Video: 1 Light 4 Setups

Hey guys, I'm back with another video, and today we'll be talking about lighting. Now, I made a video about this a while back, but compared to how I make my videos now and the standards I set for myself, that video is pretty bad. I'll leave it down below, and if you want to watch that, it's also really cringy. And if I can, I'll put a little clip segment in the video. Lighting is it is the most important thing when it comes to anything with cinematography and photography, filmmaking, anything of that sort. You could have the best camera money can buy, but if you have poor lighting, the videos that you're going to be getting out of that are going to look like complete garbage. Now, you could have a basic DSLR mirrorless camera or even a smartphone, and with good lighting, you can get amazing footage that looks better than an Arri Alexa sometimes, a Red camera, an A7, all those great cameras that people can buy. But if you don't have the skill, or if you don't have the lighting that you need to make that shot look good, it just won't look good, of course. Now let's move on to the first lighting setup and the 4 lighting setups that I have in this video today.
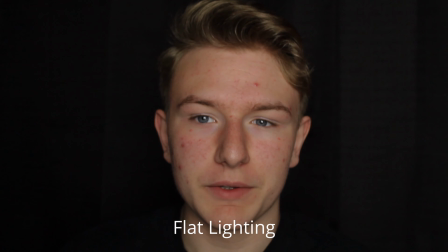This setup is called flat lighting. It's called that because the light is directly in front of the subject, getting rid of most of the shadows under the neck, nose, and eyes.
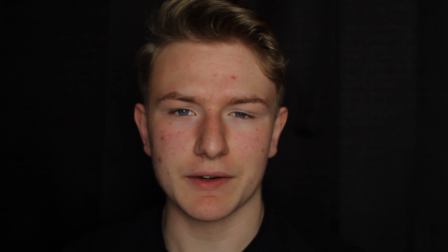This doesn't look good if you want a more cinematic or dramatic effect when it comes to your lighting.
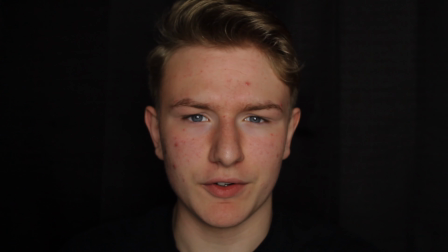However, this is a perfect lighting setup if you're doing beauty videos or anything along those lines. In my opinion, this setup is the worst in this entire list because I like depth and I want a more dramatic, cinematic look to my footage. This lighting setup is called Paramount lighting.
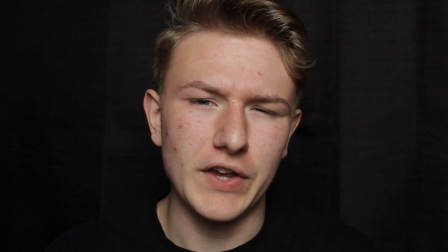The reason why it's called Paramount lighting is because Paramount Studios actually use this light setup for all their company headshots.
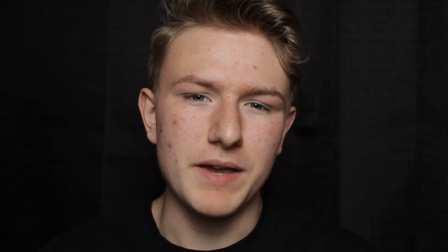Just a fun little fact for you there. This is basically the same setup as flat lighting.
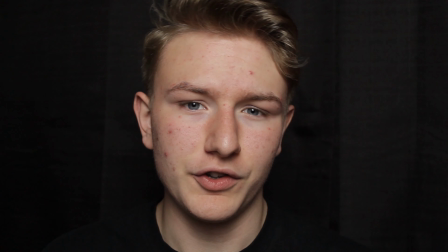You just raise the light up and angle it 45 degrees towards your subject, giving you some nice shadows under the nose and jaw right there.
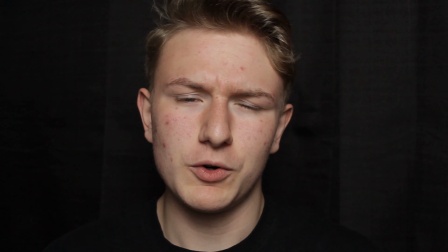This gives off some more depth into your footage and is more of a little bit more dramatic feel towards it, and this is one of my favorite lighting setups. This setup usually always makes a nice image because it gets rid of most creases in the face and wrinkles in the face.
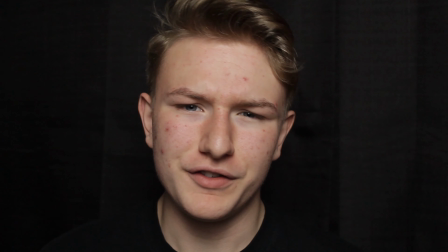This lighting setup is great for portraits, interviews, and some product photography actually.
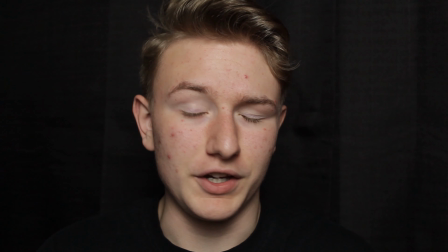Overall, this lighting setup is a great lighting setup if you just want some simple,
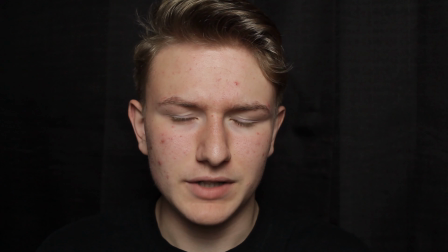easy, dramatic feel in your footage or photos.
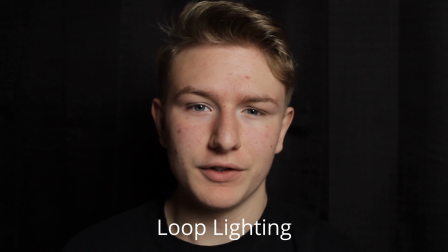Loop lighting is very similar to Paramount lighting, the only difference being that you just move the light 45 degrees to either side.
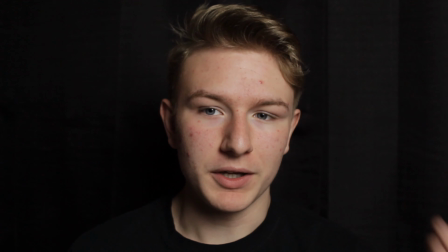I prefer doing it to my left because my left is more beautiful. This light setup gives you some really nice highlight roll off or shadow roll off, whatever you prefer saying, and some really nice shadows along the nose.
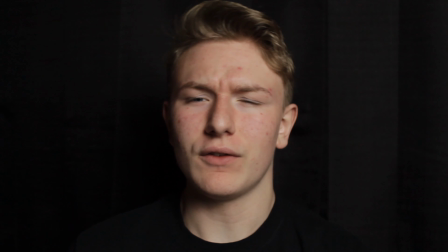This gives off a more dramatic and overall really sleek, nice looking shot.
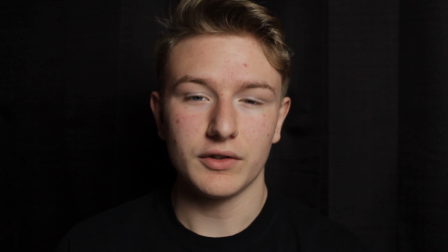My suggestion with this light setup is that you use some really good diffusion. This will give you nice shadows and making the shadow roll
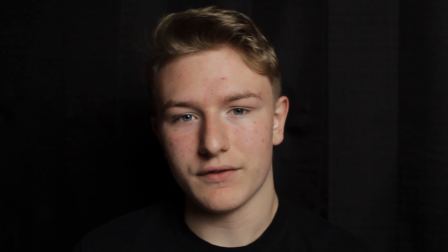off a lot smoother and nicer looking than if you were just using a harsh light,
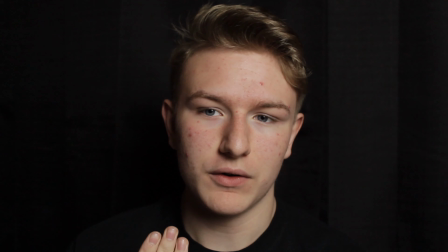which is, it just cuts the shadow right there and right there on the nose.
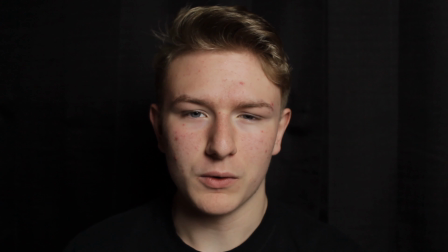This lighting setup is also really great for interviews or portraits or even YouTube videos like this one.
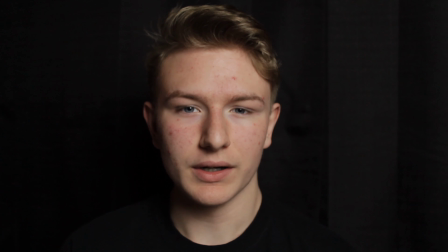I think I was using this for the beginning part of this video.
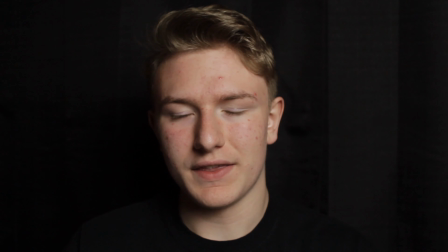It just gives off some really nice skin tones and everything that you want to look great when it comes to interviews, portraits, and YouTube videos.
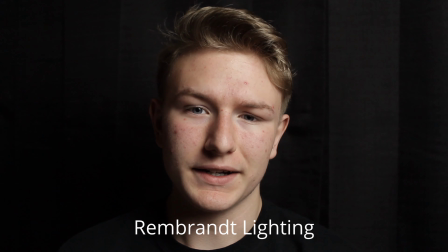Anyway, on to the next setup. This setup is called Rembrandt lighting. This is very popular among professionals and YouTubers alike.
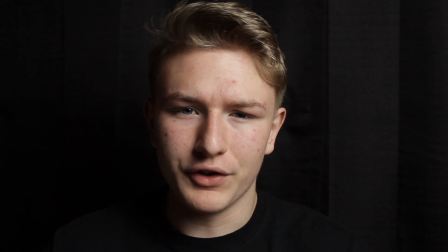This is also very, very similar to loop lighting, but it's still following the trend of moving it more to one side, giving it more and more shadow roll off and stuff like that. With this lighting setup, you get more shadow on the face where it's nearly covering half of the face.
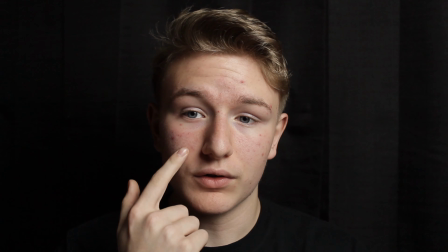However, you get this triangle light right there, and if you get that, you know you did it right. I didn't get the most dramatic effect here, but if you want it more dramatic,
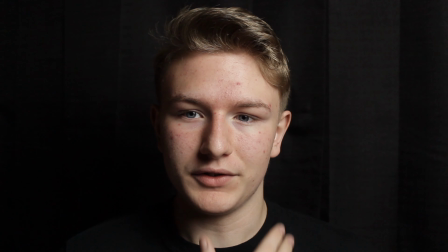you'd move it more to whatever side you would prefer to be lit up, and that triangle right here will be more
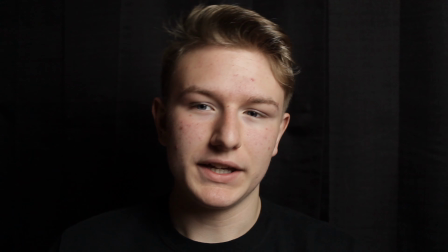triangulish.